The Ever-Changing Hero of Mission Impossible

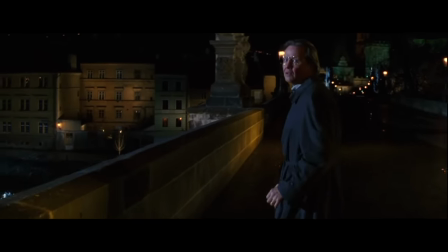(4:07)
And what we got as a result was a slow and steady thriller that plays out more like a mystery story than an action movie,
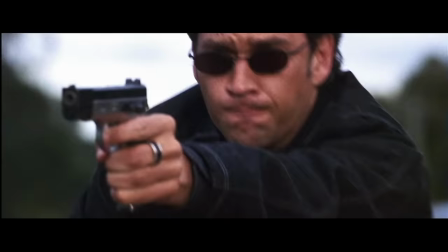(4:14)
a balls-to-the-wall action extravaganza with a deep love for melodrama,
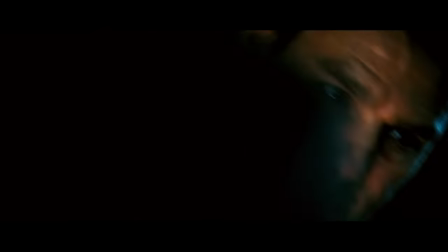(4:18)
slow motion, and absurd stunt work, and a dark and grounded tale with so much shaky cam the movie itself feels like it's about to split in half.
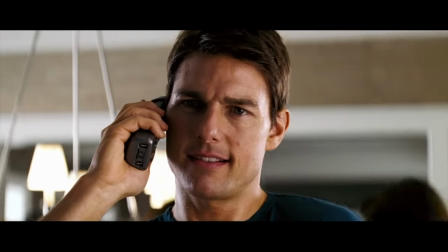(4:26)
And it's in these varying tones that three different Ethan Hunts were born, three different protagonists to match these three different tones,
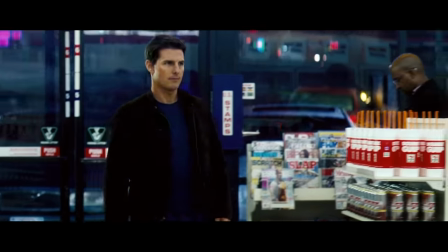(4:34)
and I refer to them as such: Thinking Ethan, Showman Ethan, and Normal Ethan.
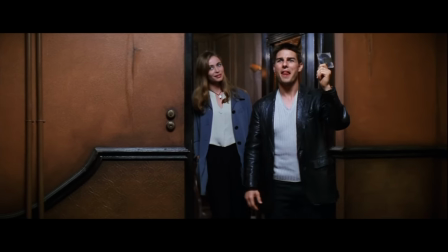(4:40)
Thinking Ethan is the product of Brian De Palma's slower and more deliberately paced spy thriller.
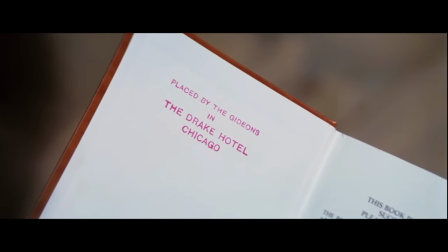(4:46)
Most of the movie's big moments with Ethan are built around him figuring things out,
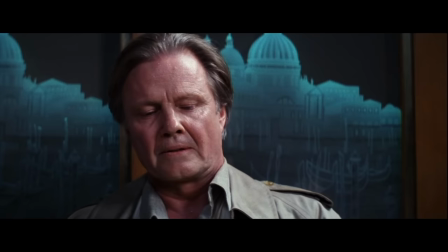(4:50)
like how Job is a reference to the book in the Bible, or unraveling how Jim Phelps is the villain behind everything.
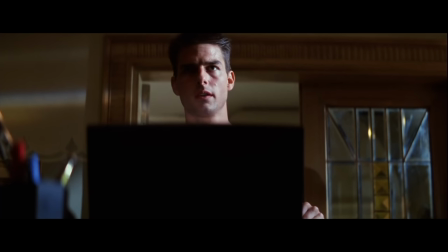(4:56)
As I said before, this first movie plays out more like a mystery than an action movie, and in that framework,
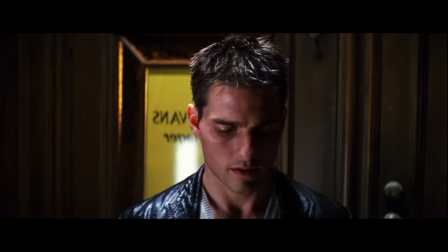(5:02)
Ethan himself would be playing the role of the detective, putting together the clues and trying to catch the culprit,
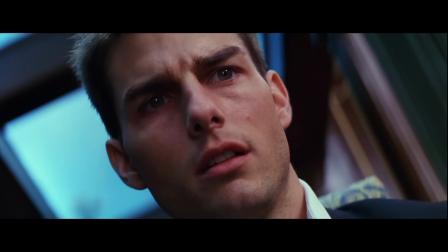(5:07)
with the primary driving force of the plot being to figure out who betrayed the IMF. In a lot of ways, it's kind of like a whodunit dressed like a spy movie, and so as a consequence,
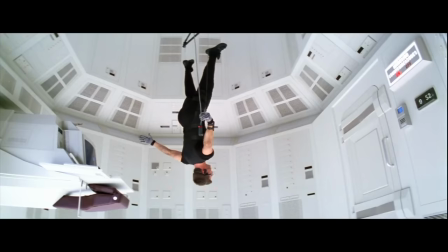(5:17)
Ethan has to be a much more contemplative figure, much more athletically inclined than your typical Sherlock Holmes,
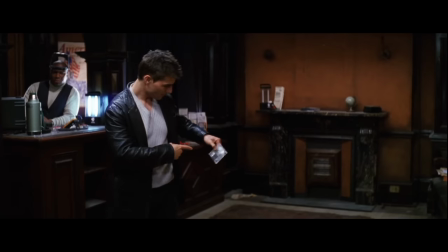(5:23)
but still more of a thinker than an action star.
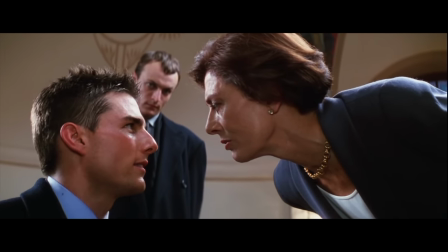(5:26)
Someone who is more than capable of resolving most things with his words rather than his fists, doing a lot more talking to get out of bad situations than shooting.
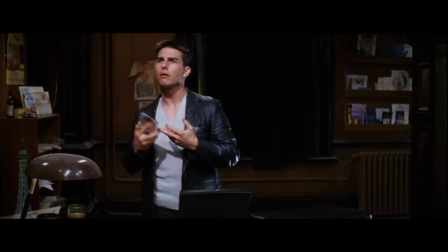(5:34)
Someone whose central conflict isn't being shot at, but is instead figuring out who he can and can't trust,
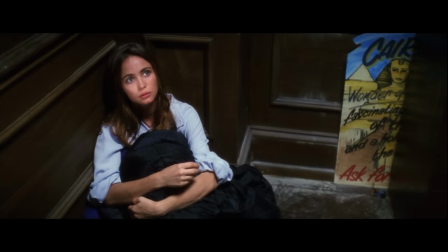(5:40)
struggling to separate who he wants to trust and who he shouldn't.
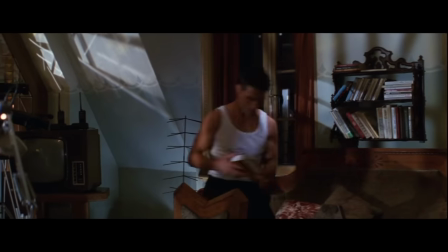(5:44)
And so, this Ethan spends most of his time thinking, progressing through the puzzle, taking the time to figure it out and plan accordingly, running through the clues,
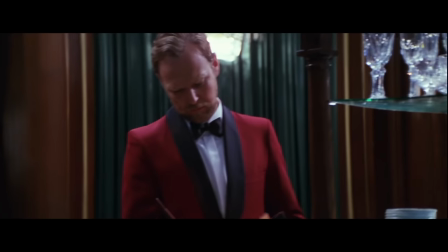(5:53)
trying to make connections, using the visual language to guide us through his thought process rather than explaining it explicitly through expositional dialogue.
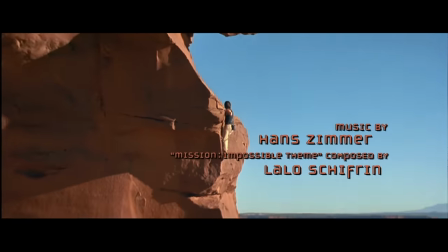(6:01)
And then, in Mission Impossible 2, we learn that Ethan Hunt likes to free climb big rocks and throw exploding sunglasses because he's a cool dude with long hair and a rockin' bod.
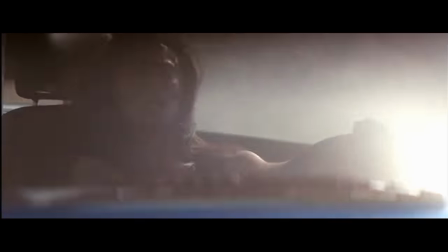(6:10)
This is Showman Ethan, with John Woo's specific brand of over-the-top ridiculousness mixed with a late 90s, early 2000s love for extreme sports.
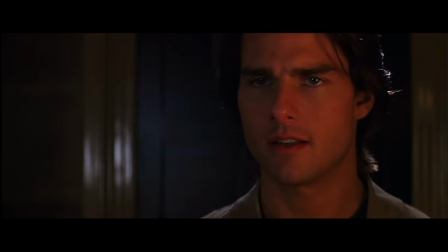(6:19)
Ethan Hunt takes on a much louder persona. He's flirtatious and charming.
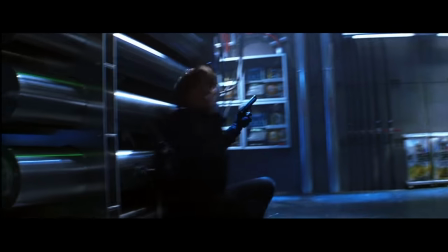(6:23)
He does gunplay that's hardly practical but does look really cool. His emotions are externalized and always very clear.
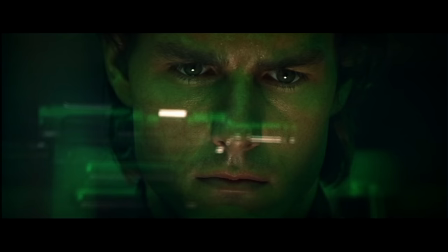(6:29)
He does this.
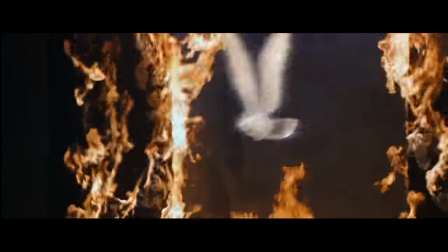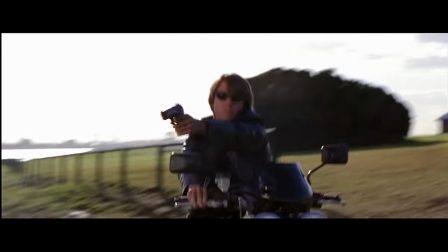(6:37)
You look that man in the eye and tell me he doesn't know exactly what he's doing. This is far removed from the quieter and more thoughtful Ethan of the first film.
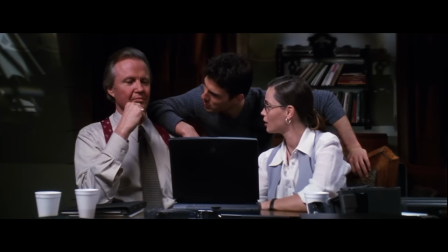(6:45)
This is an obvious, one-dimensional, dramatic character whose struggles aren't as much about coming to terms with the people he cares about now being his enemies,
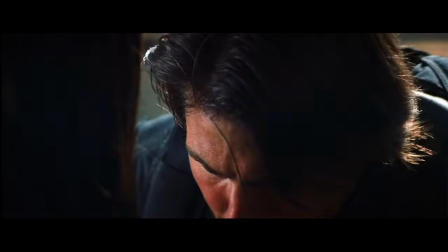(6:53)
but instead being as simple as who he cares about being in danger. He is a stock-standard secret agent hero with few, if any,
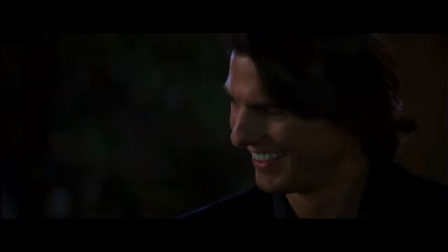(7:00)
discernible qualities beyond being a cool guy who does cool things because it looks cool.
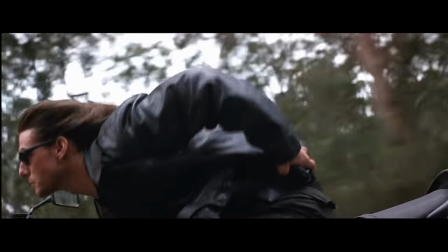(7:06)
A character whose only purpose is to put on an entertaining show for the audience at home,
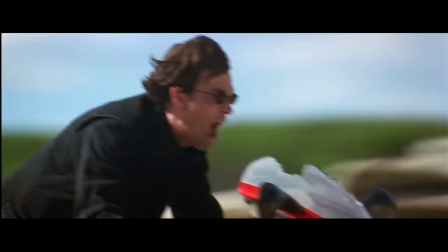(7:11)
and so defies the most practical options in favor of the ones that are the most visually interesting.
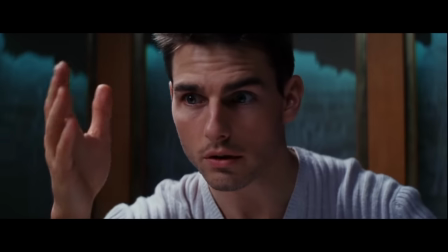(7:16)
There's nothing cerebral here. There is no thinking, there is only doing.
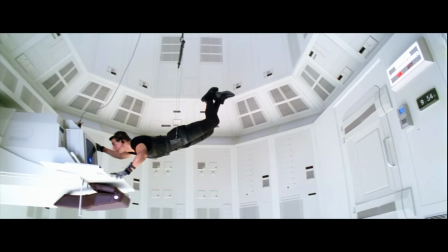(7:21)
Because while Brian De Palma sought to make a concentrated spy thriller,
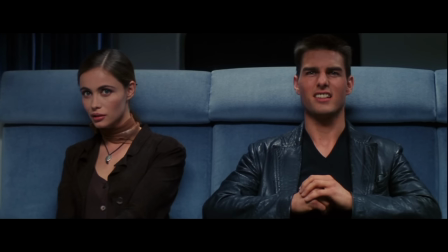(7:24)
a slow-paced and careful story centered around the emotional struggle of realizing the people in your life aren't who you thought they were,
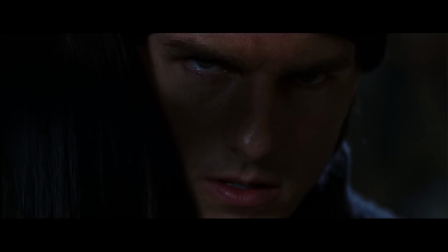(7:32)
John Woo just likes excessively cool shit. And so Mission Impossible 2 is all about the melodrama, the overacting,
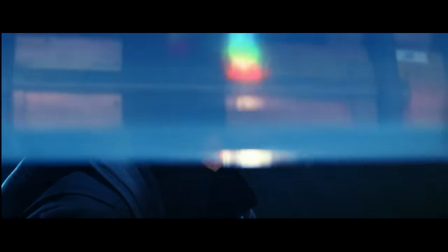(7:39)
the over-stylization, and this version of Ethan was built to fit into those priorities.
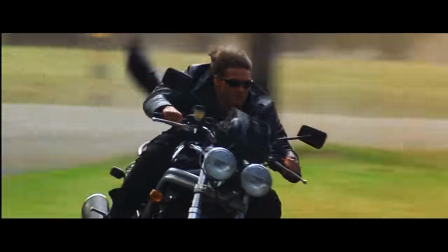(7:44)
A true showman meant to wow the audience and match the absurd excess surrounding him.
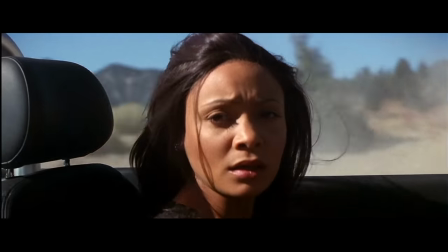(7:49)
And don't get me wrong, I do find it highly entertaining, but there is absolutely nothing more to it than that.
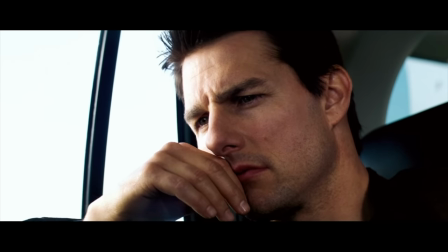(7:55)
And finally, there's Mission Impossible 3, where J.J.
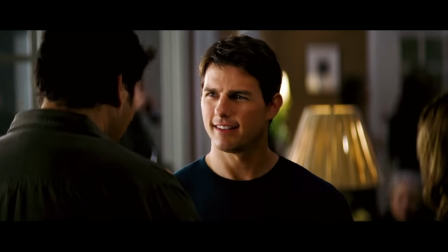(7:58)
Abrams boldly asked, "What if Ethan Hunt was just like a guy, and normal Ethan came to be."
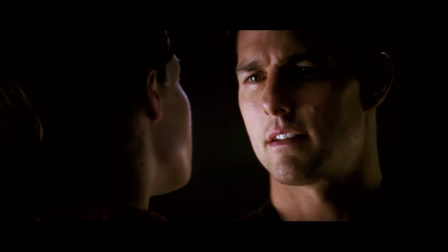(8:05)
From a writing standpoint, the most distinct element of Mission Impossible 3 from its peers is its intense focus on the personal stakes for Ethan himself.